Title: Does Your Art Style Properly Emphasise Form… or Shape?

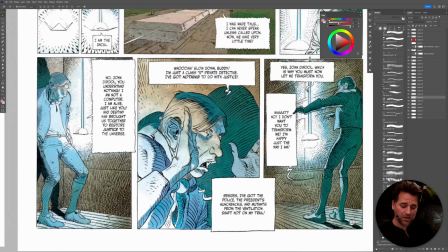32:29 And this is also something that you see when, people will have
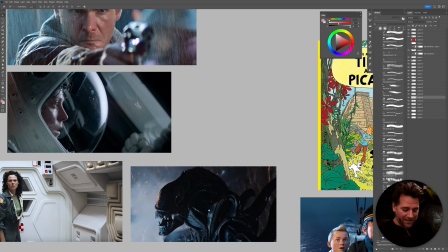32:36 maybe not something that's quite like Alien, but,
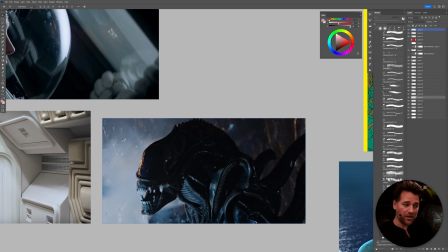32:41 anyway, you need a horror scene or you need more drama or more sort of tension, you will tend to kind of drop the lights, make us focus a little bit more on the light and the dark.
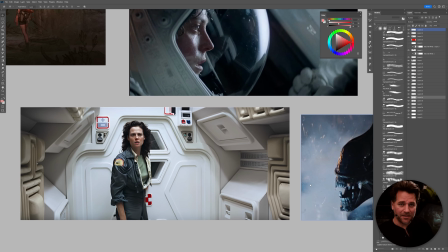32:52 And it's also often the contrast between these things within the movie, within the product, within the comic, within the story, that allows you to have different experiences and tell different aspects of the story. So it is interesting that in a lot of the sort of first Alien movie,
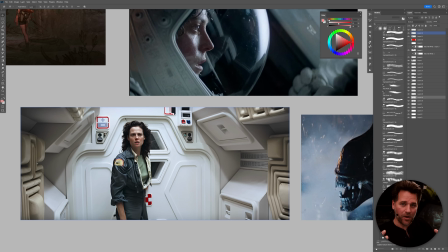33:09 the ship is very white and airy and open and has a very aesthetic. It's very sort of clean. Again, it has that sort of Kubrick-esque sort of 2001 Space Odyssey style view of how spaceships are going to look, all white, all clean.
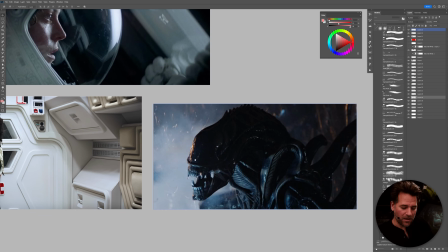33:28 And that's contrasted with the sort of eventuality of what happens in that movie,
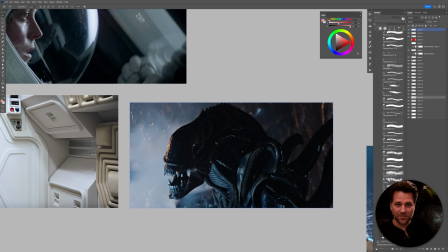33:35 where the lights get turned off, the alien comes out, there's smoke, fog, sparks, flames, etc. And this makes it hard to understand what's going on.
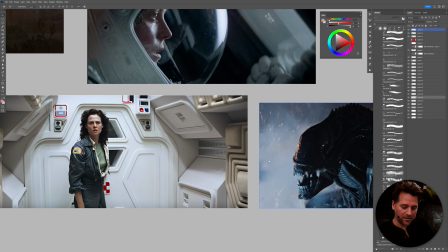33:46 And it's this contrast between those two things that often really gives you the impact, because as a viewer,
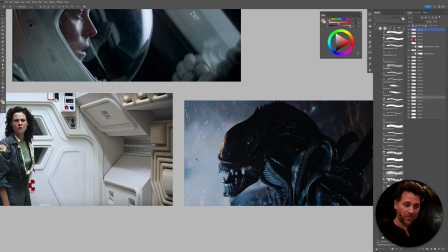33:52 you're drawn between different emotional sort of ways of understanding the image. And just fundamentally, if you are given an image like this, right, where we have,
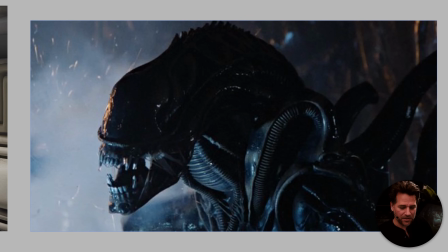34:03 the classic Geiger designed Ridley Scott Alien,
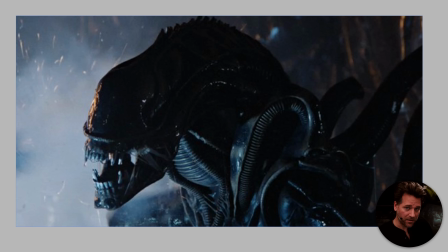34:09 you're kind of just, you can't help but try and figure out what that thing is. And again, that takes up a lot of brain space.
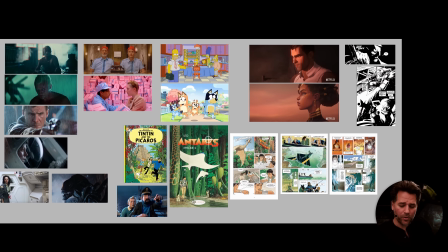34:16 So yeah, always interesting to see kind of how you may apply these things to different styles.
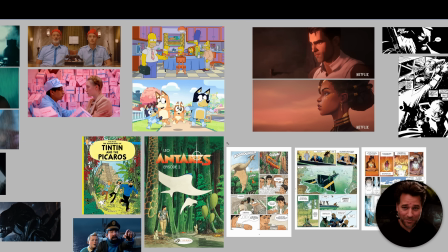34:22 Hopefully that gives you a good just framework of what on earth I'm talking about when it comes to form versus shape, or form versus object shape, or how you can use symbology and iconography to represent the world,
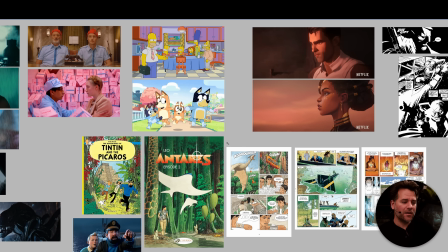34:38 without necessarily rendering a lot of form. It's important to note, one last thing I'll sort of say is often,
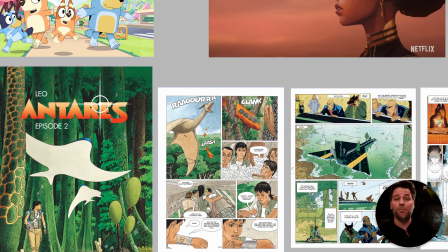34:45 again, these things are frequently limited by our ability as artists when we're creating our style to show form,
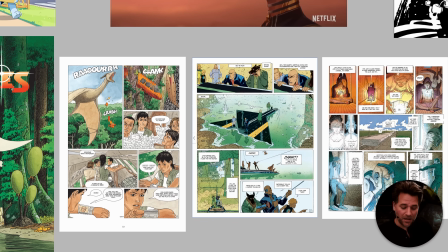34:52 because rendering a lot of form can often be something that takes a lot of foundational skill.
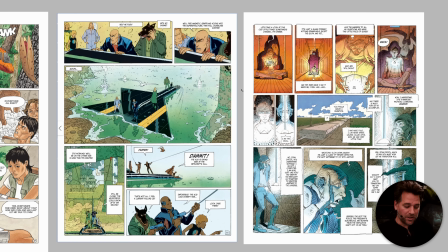34:57 And you can see when you have someone like Mobius who is able to really sort of do a good combo of both, that again, you have flexibility. You can do whatever you want. I think that's where you're going to find the most freedom as an artist, because even though you may render something and say,
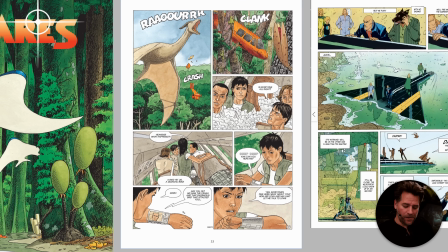35:15 hey, like I don't want heaps of rendering, you can still see that in order to create these panels,
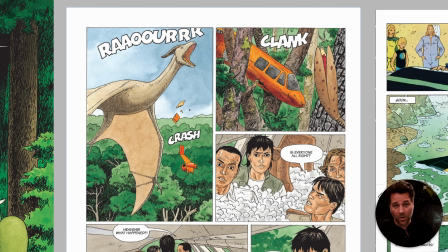35:21 the artist would have had to understood all of the anatomy, all of the form, all of the structure. It's a matter of how you're showing it and representing it. Think of that in a similar way to being a cinematographer or a director of a film.
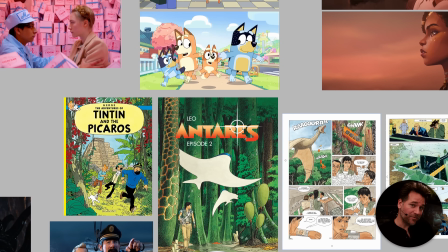35:35 The form exists, the set's there. It's the lighting or lack of lighting or amount of fill light or ambient light that kind of takes away the lighting,
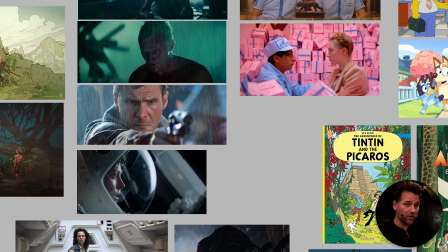35:45 that will really sort of define how your viewer perceives the scene, and that's key.
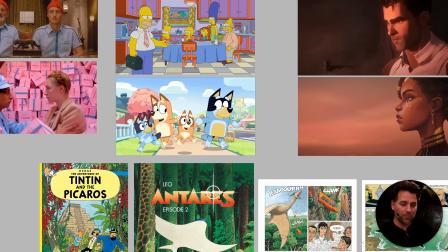35:50 So this doesn't always change how much you need to learn in terms of drawing.
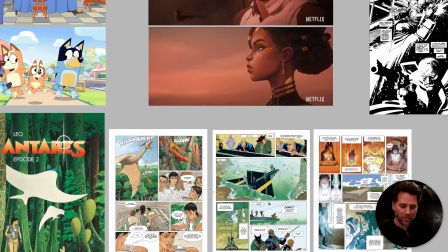35:54 This really is a matter of a stylistic choice that will give you more freedom to express what you want as an artist. Okay, so hopefully that helped you understand this concept of form versus shape. I think the real takeaway here that is worth understanding is that you have a picture that you're presenting to your viewer, and depending on how complicated or difficult to understand that picture is, it's going to give them more or less stress. There's the idea of the image being difficult to understand or easy to understand. Something that's more open, like those Wes Anderson shots, like a Bluey cartoon, it's very easy for us to understand.